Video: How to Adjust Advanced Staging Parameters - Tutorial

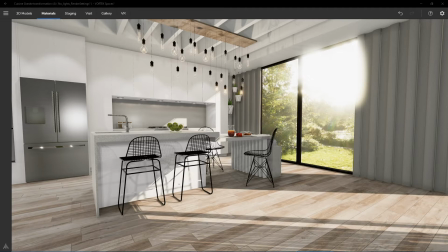Hello, this is Jonathan with Vortec. In this video, I will explain the different render settings available in your application. Even if Spaces already has most of the render settings turned on and optimized to bring the best of most of your projects, you may still want to fine-tune some of the adjustments to give it more impact.
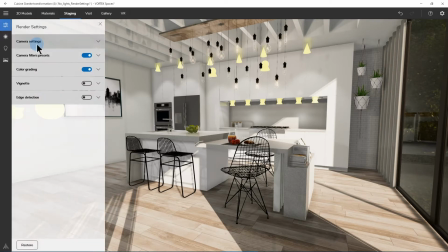When you're in the staging tab, click on the render settings button. The first option you will see is the field of view, which is the angle that will be seen by your camera setting the field of view will dramatically impact the effect of your room the default setting in spaces for the field of view is 60 which is the standard used in most interior
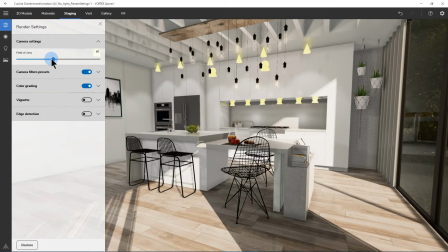design tv shows it will allow you to see a larger view of your project without having to back up compared to a very square field of view where
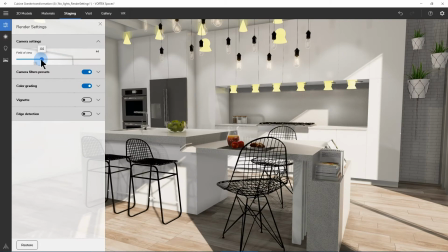my whole design will feel a lot more compact a narrow setting will work better for exterior scenes while a larger field of view up to
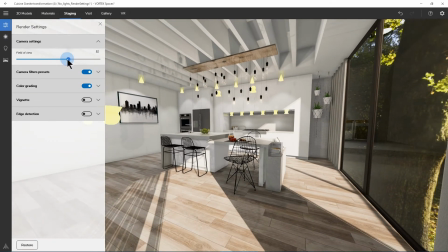60 or 75 or 80 or more will be suitable for smaller rooms like bathrooms or closets.
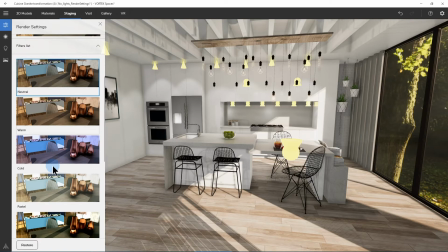The next item will be the camera filter presets, where you have a list of different filters that can be applied to your project.
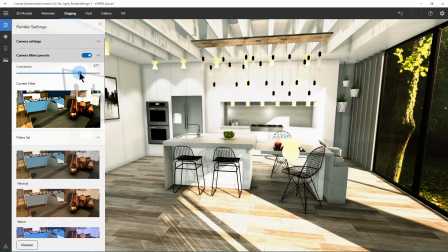When you find one that you like, you can also play with the contribution.
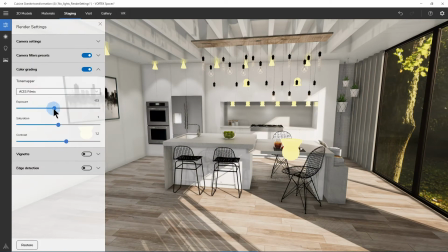The next one down the menu is the color grading, where you have access to exposure, saturation and then contrast.
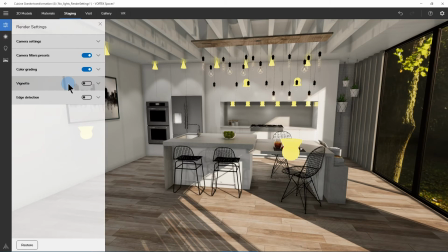The next option is one that is not turned on by default, which is called Vignette.
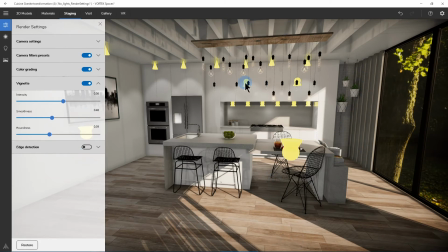When you turn it on, it will add a darker area around your room, which helps centering the focus on the center of the image. You can also play with the intensity, smoothness, and then roundness of the vignetting effect.
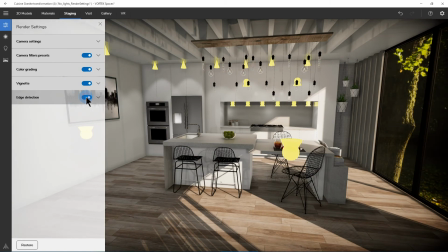And finally we have the Edge Detection that will add CAD-like lines to your project.
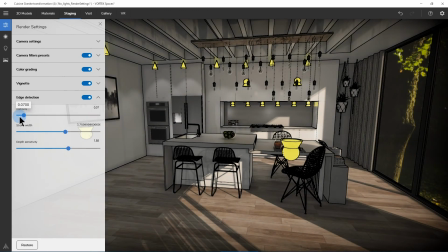You can also play with the intensity that will show more of the background and original colors of your project, play with a stroke width, and also the depth sensitivity.